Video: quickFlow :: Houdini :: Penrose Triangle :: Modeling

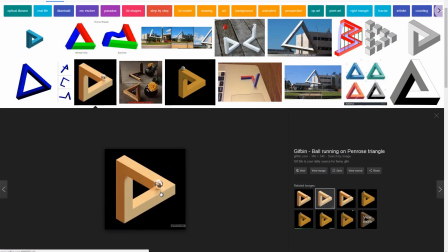Hello, Pedro here. In this quick flow, I'm going to build a Penrose triangle. It's this impossible shape where you can see this little sphere going on forever and ever. And it's usually built through the optical illusion of having shapes like this
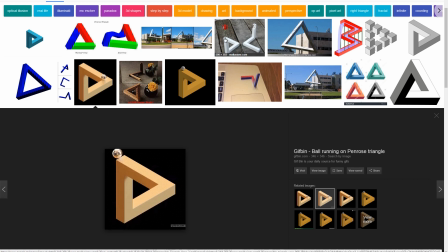aligned to the viewer at a specific angle so that it looks like a closed, continuous triangle or frame instead of an open one like this. When I saw this little sphere and I saw that it does a smooth turn instead of a 90 degrees turn as this seems to be, I thought, why not do a smoother version where things can slide in a smoother fashion?
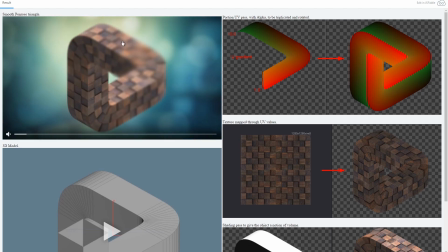So one of the things that I came up with was this one, where I have this wood texture sliding along and also some depth of field blur so that it guides the viewer's eye. Now this was part modeling, part composition,
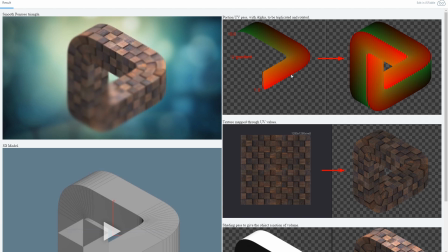and basically it uses some UV values to map a texture onto the geometry. So the way I decided to go about it, that was easier to me, was just have a single portion of the mesh with the UV values, then triplicate it and rotate it so that I have the complete object.
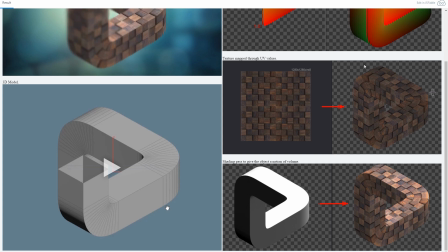Then to finish off after the texturing part, I just applied a shading pass on top of it, so I have a better notion of the volume of the object. Now, the mesh itself, it's very simple, and it follows whatever are the requirements for the composition part.
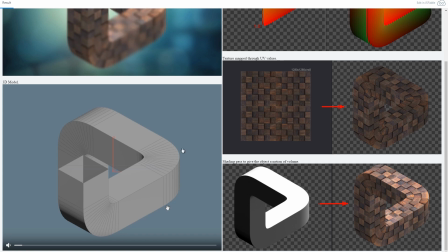So initially, in an orthographic view, it looks like this, so it's very similar. But as I rotate the object, you can see that what's actually going on. So it's a very simple object, and I'm only going to actually output this top part that's going to be continuous,
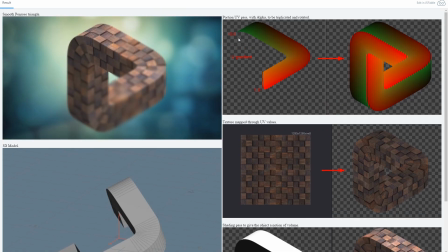and it's going to be very easy for me to have UV values that go on the U from 0 to 1, so that it's much easier to apply the texture afterwards.
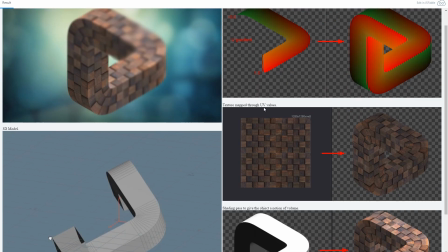So I could have created the UVs in a way that I would have the same thing on all three sides, but I just thought this was just easier.
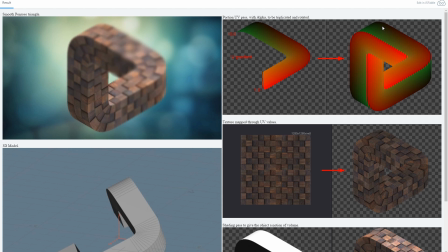Just get this one part right, and then just, you know, triplicate it, rotate it around, and you're done.
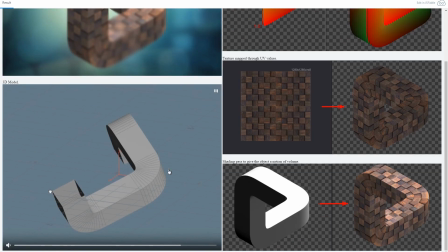So first I'm going to look into Houdini, and then someone will do the composition part.
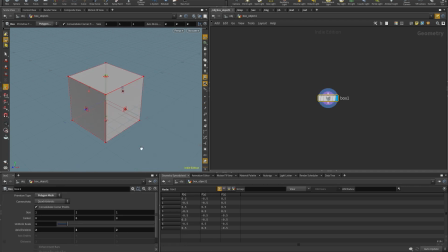So first thing in Houdini I'm going to do is create a box, have some divisions, so set this to 333, and also copy and move it, so copy and transform. And on the translate, I'm going to put 111. So with this, I have the points necessary to create my shape.
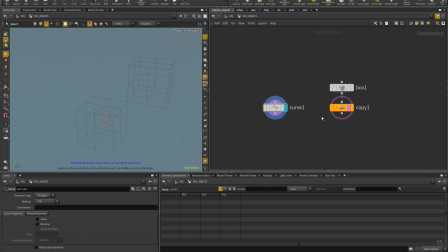So curve, sop, leave these in the background, turn on snapping, and now I can snap into this position, this, this, and this, and turn off snapping. And now if I look from an orthographic point of view, I come here and I look from this point here, you can see that I have my triangular shape in there.
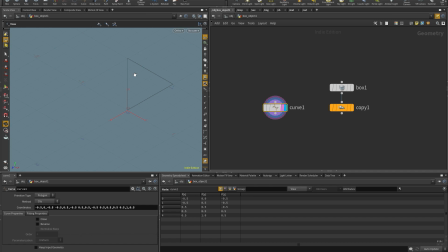I'm looking at it from this specific position, but you know, it's the easiest way to draw this. So let me sweep this, and I'm going to use the curve as the backbone, and as a profile, I'm going to use the circle.
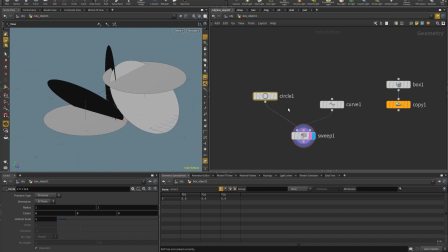The circle will be, let's see how this looks. The circle will be set to polygon with 4 divisions, and let's say size 0.2, and it's going to be an open arc.
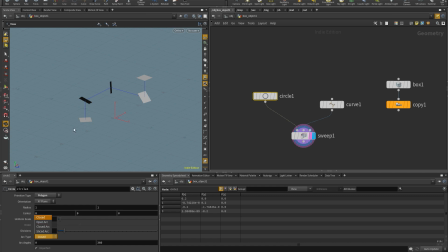So you see that I have 4 points, but I need 5 for the UVs, and so I'm going to put open arc, and now you see that I have 5. And the orientation is also like 45 degrees, and I'm not interested in that, so I'm going to put 45 in here, and 360 plus 45.
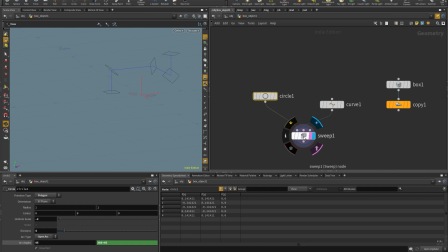So with this, I get, you know, a regular, more normal shape. So I can come here to the sweep, put skin unclosed, and there's my shape. Now, if I bevel this curve, these things here will be fixed.
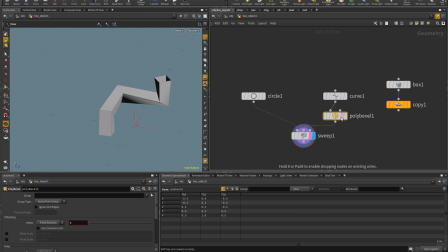So I'm gonna just do the bevel, set it to point, and give it some distance, like so, 0.25. Now, 16 divisions seem to be a fair amount to have a smooth render. And so you can see that right away, if I come and look to my shape from this point of view, that I'm done.
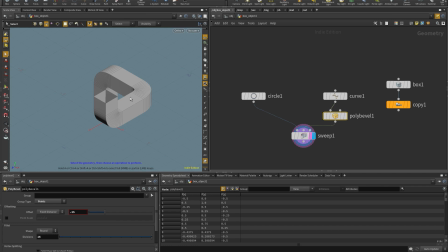But I still need to do some things. So I need to create the UVs.